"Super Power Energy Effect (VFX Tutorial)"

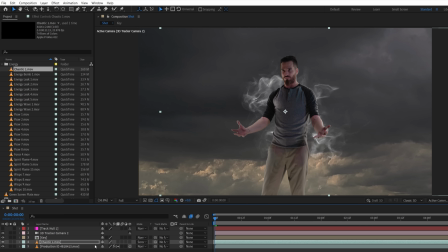[4:10]
Move the anchor point to center the energy and make it a 3D layer, scaling, rotating,
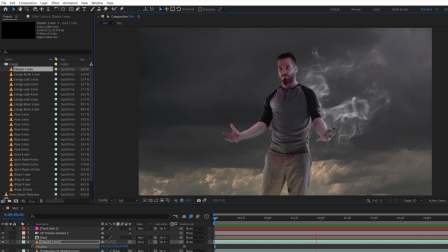[4:15]
and repositioning to get this, which already looks like fast energy flowing off of Justin.
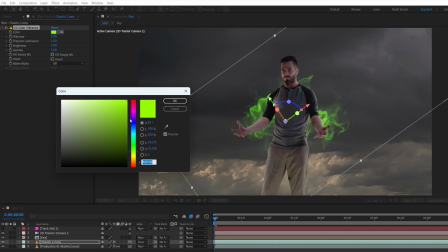[4:20]
Using Video Copilot's free Color Vibrance plugin, we'll select a blue color, lower vibrance and brightness, and copy this for later.
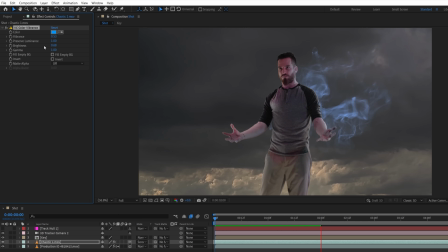[4:27]
Because we shot with practical pinkish and blue lights, we know we'll be varying between those 2 tones for most of the asset. We'll duplicate this asset a couple of times, altering their start frames for variety and changing rotation, scale, position, and color until we get this.
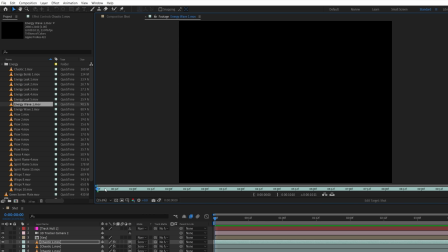[4:42]
For some closer emitting energy, we'll next use the Energy Wave 1 asset, once again choosing a new start frame to where it's already begun,
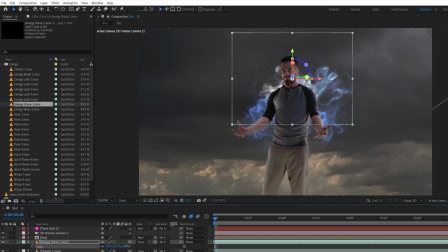[4:50]
setting to screen, making 3D, positioning close to Justin and pasting the color effect, changing to a red and lowering vibrance.
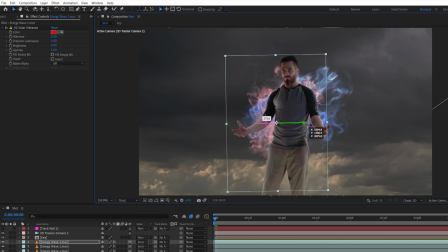[4:56]
Using multiple duplicates, we'll place it around his torso and arms, changing the starting point for each so that there are no visual duplicates. We also changed the color vibrance settings for some, scaled down the arm assets, and using a mask, we'll subtract this area showing under his arm.
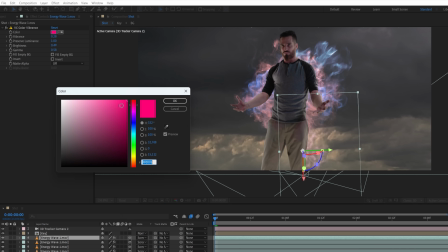[5:11]
With 2 new duplicates, we'll place at the sides of his legs, change the color settings,
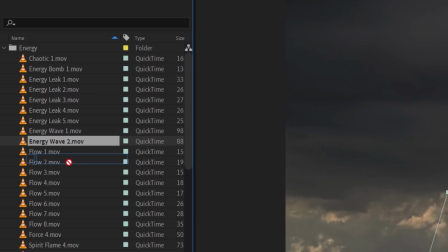[5:15]
and then swap out the asset with Energy Wave 2 by holding Alt while dragging and letting go of the file over these layers.
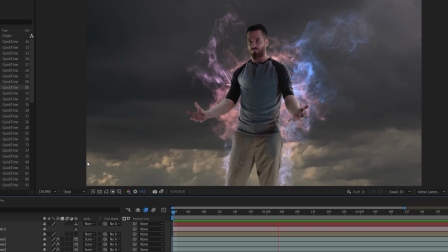[5:21]
Then we'll speed this up by 50% to match the fast pace of the others. But let's pause right there and thank today's sponsor.
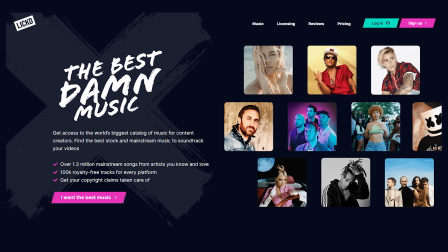[5:28]
We've been using Licht for a while now, and it's pretty amazing the level of songs that we're able to get at such an insanely cheap price.
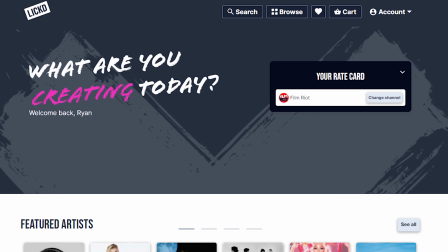[5:34]
I won't say what that price is for us because each channel is different depending on your subscribers and so on,
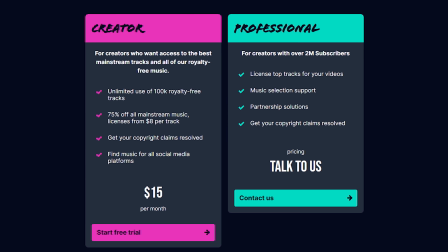[5:40]
but I will say that ours is well under 50 bucks, and that is pretty crazy. We have reached out to labels for use of songs in the past for Film Riot and short films, and the lowest I was ever quoted for something like that was $5,000.
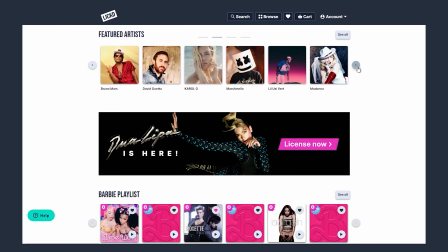[5:53]
But Licht has figured out how to make this affordable.
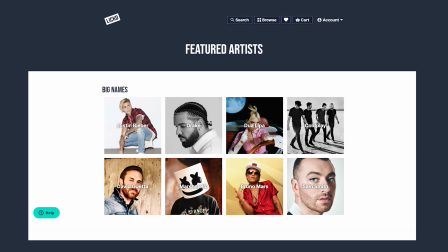[5:56]
They've partnered with the labels and have gathered music from the biggest artists in the world, including popular tracks like Ghost from Justin Bieber,
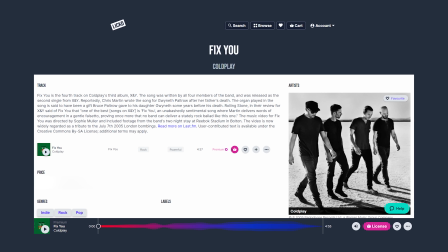[6:02]
Unholy by Sam Smith, and Fix You by Coldplay, and using that recognizable music is always a big win.
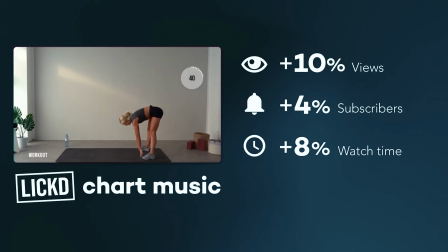[6:08]
It's a great way to connect with your audience and grow your channel, or to punctuate the joke, which we do all the time.
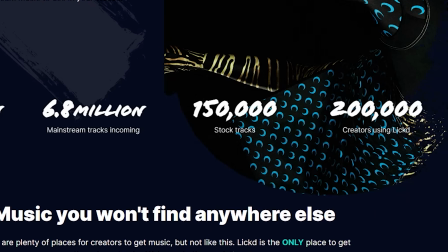[6:14]
They also have the biggest music catalog for creators with 150,000 stock music tracks for any situation,
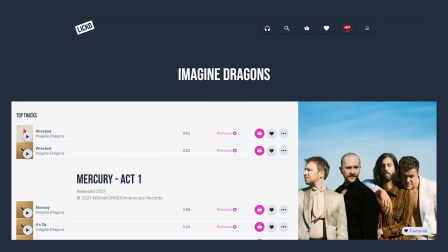[6:20]
and access to those massive artists to take your production quality up while being protected from copyright claims.
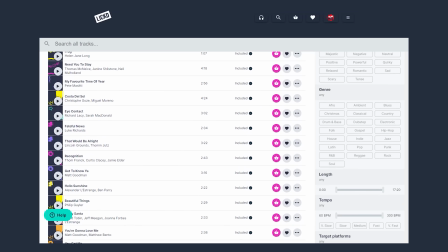[6:25]
The stock licenses can also be used on any social platform with unlimited usage, and they have solid search filters and hundreds of curated playlists. And by supporting Licht, you are supporting the artists as well, and the more creators that use the platform, the more labels Licht can sign on.
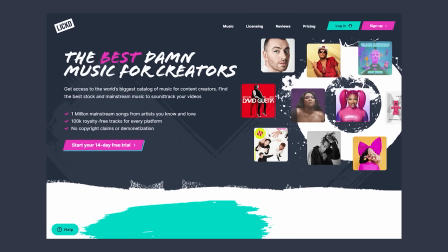[6:41]
So sign up to Licht and use our link for 14 days free stock music and 50% off your first mainstream chart track. And that is a limited time offer, so be sure to jump on that now. And now, on with the show.
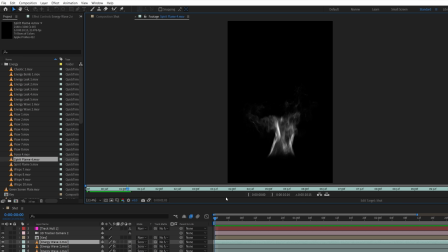[6:53]
Jumping right back into the effect, for behind Justin's head, we're going to use a Spirit Flame asset going through the same process again,
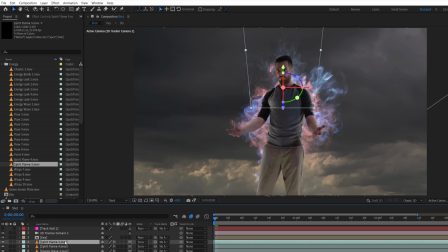[6:59]
then duplicating and replacing with another Spirit Flame using a different color.
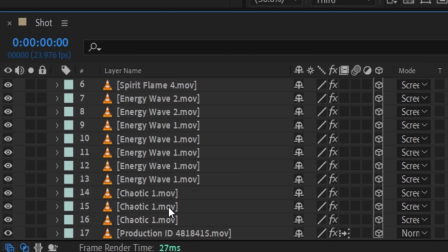[7:03]
We'll now duplicate the camera and move it above the last asset, then select all of these, pre-composing as energy back.
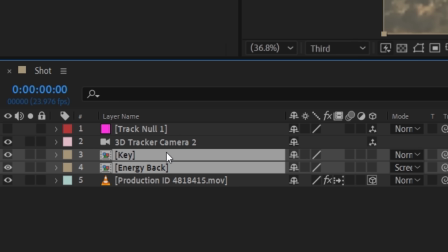[7:10]
Set to screen and then duplicate both the energy and the key moving together.
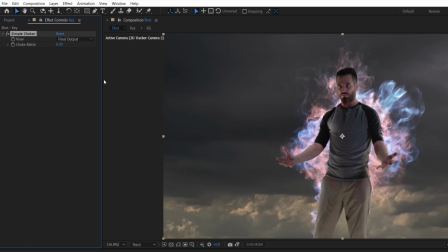[7:14]
On the new key, use a simple choker and increase the value to eat away at the edges a bit.
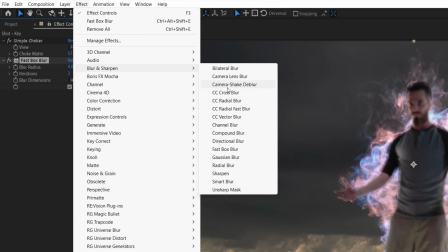[7:19]
Add a fast blur to soften slightly, and use a vector blur effect, choosing the duplicate energy pre-comp and boosting the value.
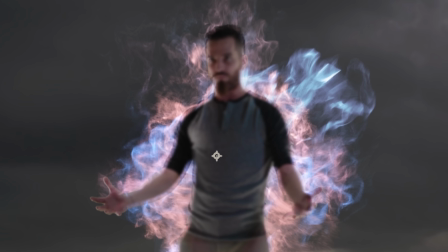[7:26]
We'll be using this as a matte, so it doesn't matter that it's affecting all of Justin.
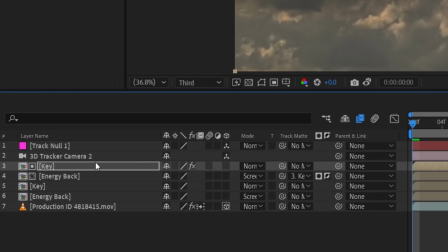[7:31]
Set the energy duplicate to use the new key as an alpha inverted matte, pre-compose these two together as energy back matte, and hide visibility.
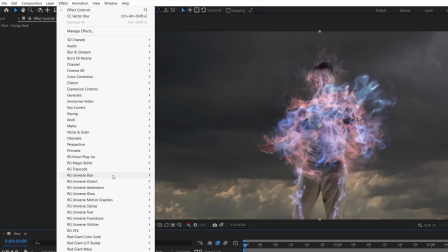[7:39]
Now move energy back above our key layer, and to get a chromatic pinch look, we'll use Red Giant's chromatic displacement effect.
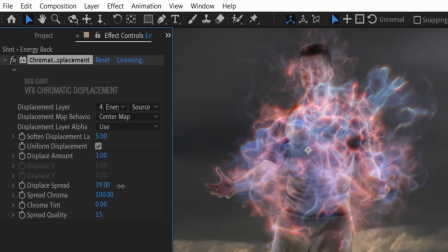[7:45]
Increase the displace amount and spread, changing the spread direction. Either way will shift to a warm or blue chromatic fringe.
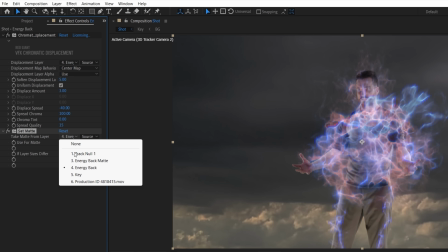[7:52]
Use a set matte effect, choosing our key, selecting effects and masks, then inverting.
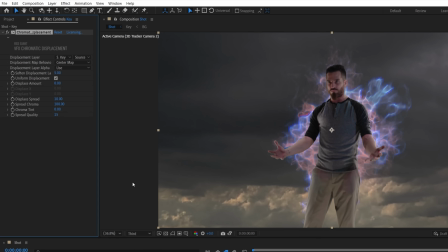[7:57]
On the key layer, we're going to again use a chromatic displacement effect, this time choosing the energy back matte pre-comp and lowering the soften and amount.
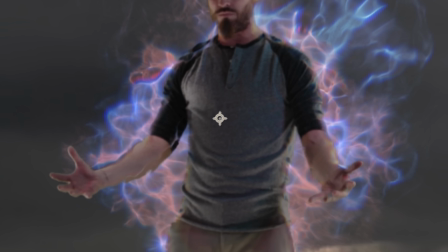[8:05]
What this does is reveal some of the energy in front of him in various areas, so it feels like it's emitting from different depths rather than all flat and behind.
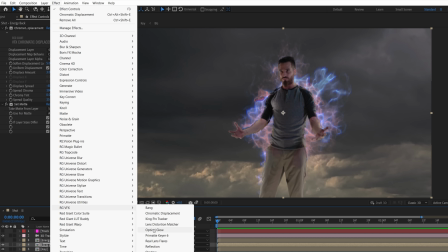[8:13]
And the reason we have the energy above Justin's layer instead of below is that we can use a glow
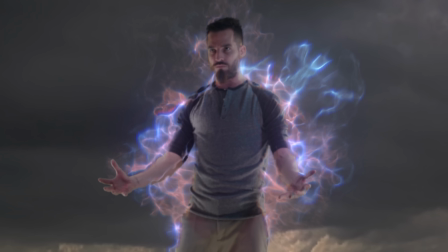[8:18]
effect and have the radius roll off over his layer rather than be obscured behind him.
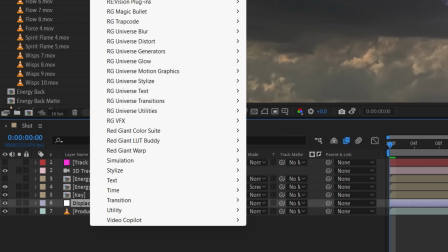[8:23]
Beneath Justin, we'll create an adjustment layer and again use a chromatic displacement effect, selecting the energy back matte and boosting the amount.
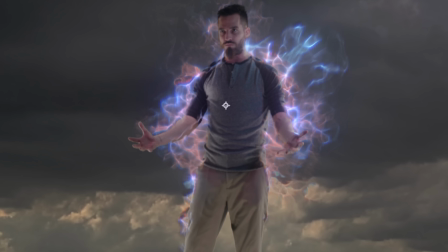[8:31]
Because our background doesn't have that much detail, this might not be as noticeable, but other backgrounds could show it more clearly.
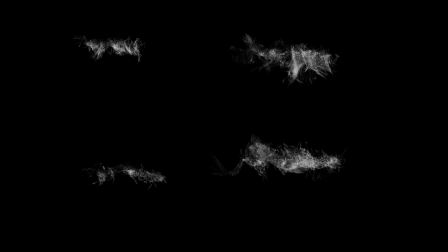[8:38]
But now we want to add some energy in front of Justin. Our pack has a bunch of these flow assets, which will work nicely.
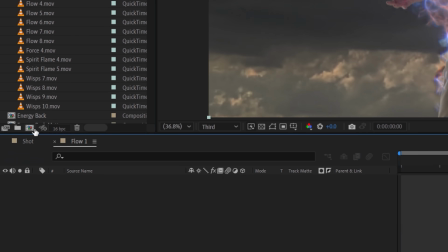[8:44]
For the length of our shot, we want to create a loop, so we'll drop flow 1 into its own comp, and in the comp settings, increase the timecode duration, set the layer to screen,
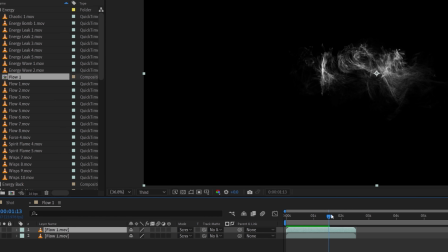[8:53]
and duplicate, moving along the timeline so that it overlaps the previous and creates a continuous loop.
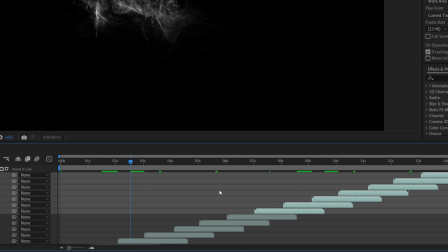[8:58]
Do this multiple times to fill the runtime, then like before, we will alt drag and drop different assets over some to replace, giving us this.
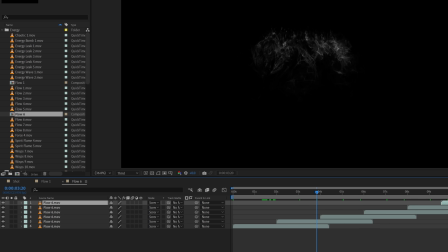[9:06]
We'll do the same thing for flow 6 on its own comp, replacing some of the duplicates with flow 7 and 8 to get this.
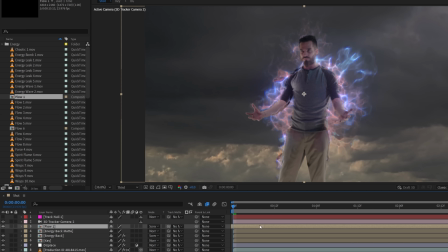[9:12]
In our main comp, we'll drop in flow 1 and like before, set to screen, move in the timeline, make 3D, change position, scale, rotation,
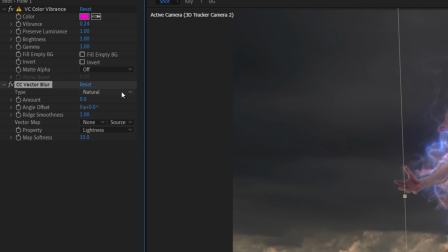[9:20]
add color, and this time we'll use a vector blur with the direction center setting to kind of smear the detail a bit. With the duplicate,
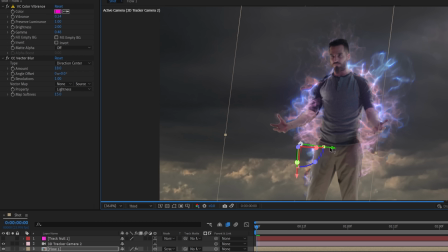[9:27]
we'll place on the other side, move in the timeline, and change the color.
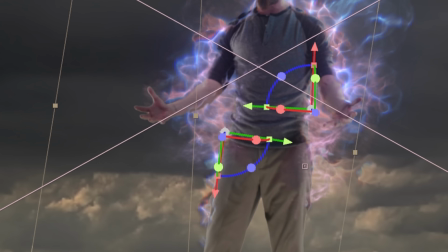[9:31]
With the new camera duplicate, pre-comp these together as energy front, set back to screen, duplicate the displace adjustment layer,
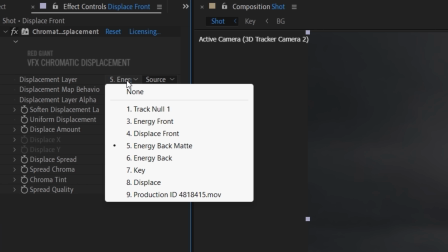[9:39]
and move below the new energy comp, selecting it as the displacement map and changing some of the settings to get this.
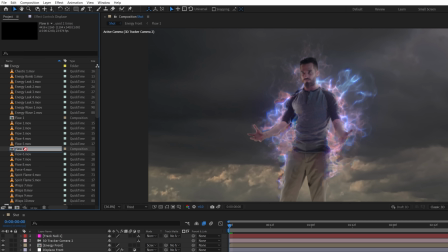[9:45]
To add energy flowing from his hand, we'll drop in the looping flow 6 comp going through the same process again,
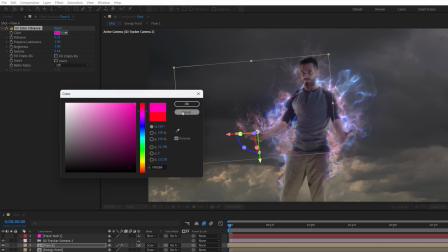[9:52]
this time adding a chromatic displacement with a low amount and using a bulge effect,
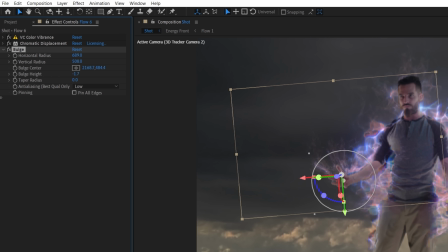[9:57]
scaled up and placed at the emitting location, changing the height and taper radius to add a curved flow to the energy for this area.
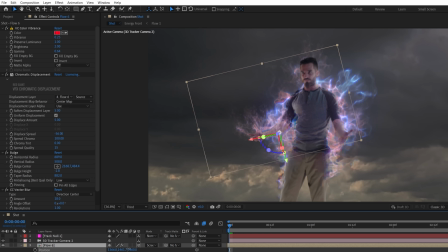[10:04]
Then a vector blur again with the boosted direction center. Duplicating this, we'll move to the other hand, changing the timeline placement and the color.
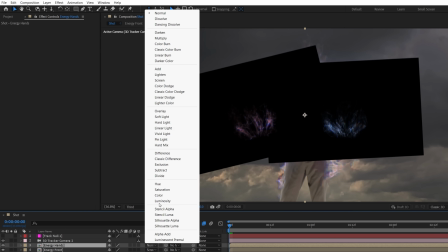[10:11]
Pre-comp these with another camera as energy hands, and with the duplicate adjustment layer, change the displacement map to the new comp,
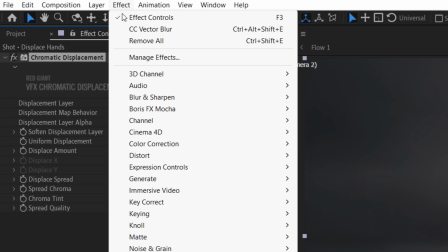[10:18]
and this time to add a bit of a smear, we'll use a vector blur set to perpendicular,
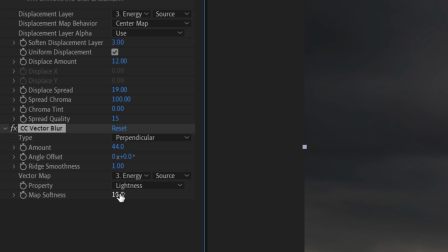[10:23]
using the energy hand comp as the map, boosting amount and map softness. We'll move these below the front energy and displacement.
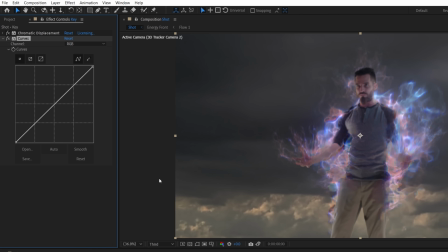[10:30]
And on Justin's key layer, we'll use a curves effect to add brightness and lift the shadows a bit since he's surrounded by bright glowing energy. To add brighter light interaction in selected areas, we can duplicate the curves and boost the highlights.
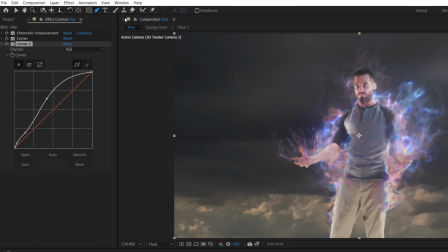[10:42]
Then, using masks drawn around different parts,
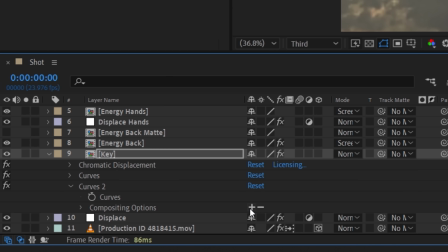[10:45]
we can go to the effects dropdown and click this plus next to the new curves to isolate the effect to Justin within the mask.
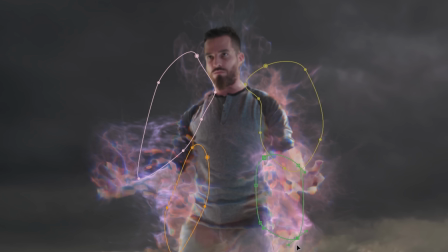[10:53]
After we've drawn a few, we'll feather and keyframe the path throughout the shot. To add some smoke atmosphere to the scene, we'll be using some of the full screen smoke assets.
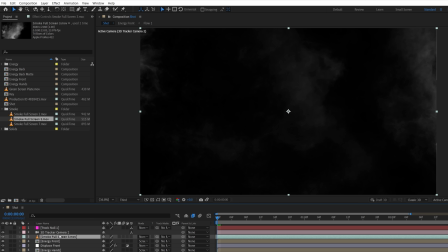[11:01]
We'll choose a start frame and drop one into the comp, making 3D, finding the right placement,
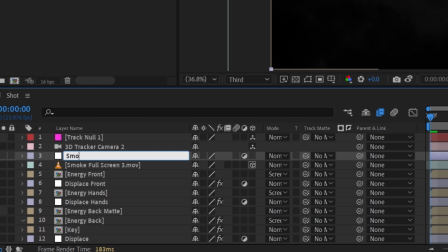[11:06]
and then with a new adjustment layer, we'll set it to Lumimat using the smoke asset.
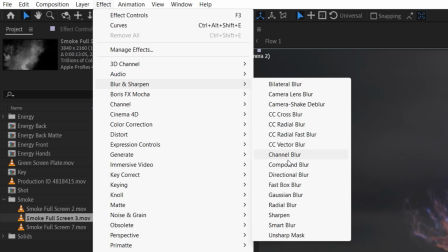[11:11]
Add a fast box blur and really boost the amount.
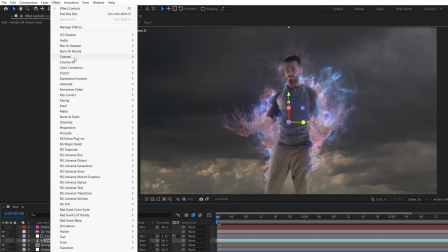[11:14]
Our smoke asset is faint at this point of the timeline, so we'll use a curves effect on the smoke to boost the brightness, making the adjustment layer more visible.
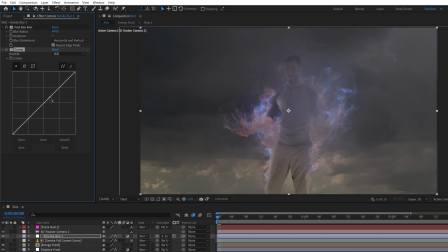[11:23]
We'll also use a curves on the adjustment to brighten slightly and use a
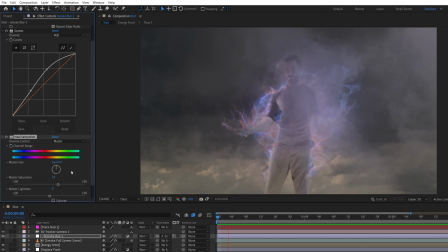[11:27]
boosted hue and saturation as if the colors from the energy are spreading through the smoke.
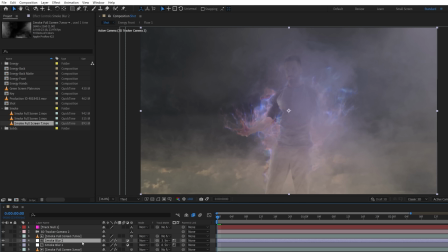[11:32]
We did this a few more times with different smoke assets and duplicates of the adjustment layer until we had a variety of different depths of smoke like this.
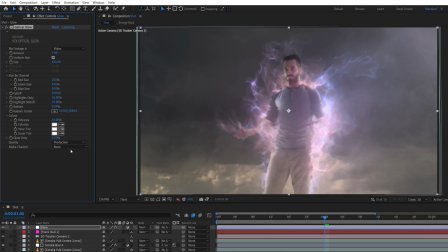[11:40]
With a new adjustment layer, we'll use Red Giant's optical glow and another duplicate tweaking the settings and making it more blue before lowering layer opacity.
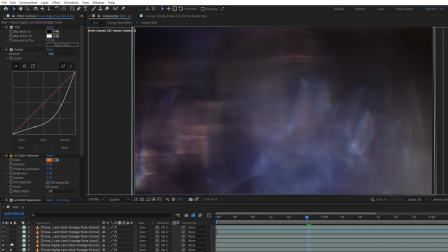[11:49]
For the final steps to complete the look, we built up some lens assets from our vision pack,
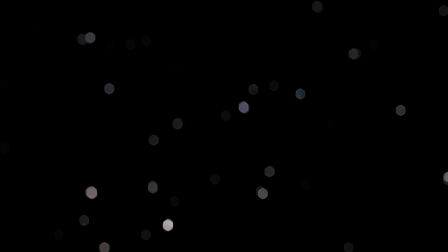[11:53]
as well as some customized lens bokeh using the same techniques we showed in our Force Lightning tutorial earlier this year.
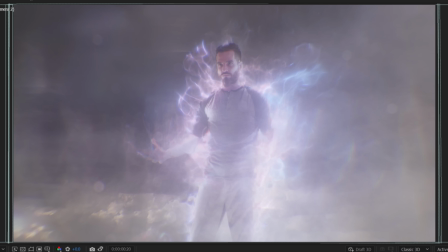[11:59]
Then we added a chromatic aberration, some handheld camera movement,
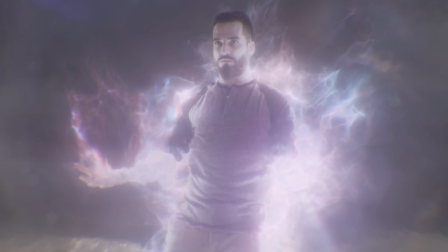[12:03]
plus a Dutch just by keyframing the rotation and scale, then a final color grade to complete, giving us this.
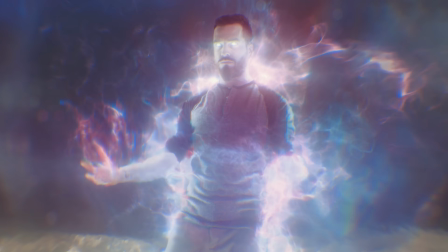[12:08]
And obviously, you can change the look with different backgrounds or adding glows to the eyes, changing colors, using different assets, or add more.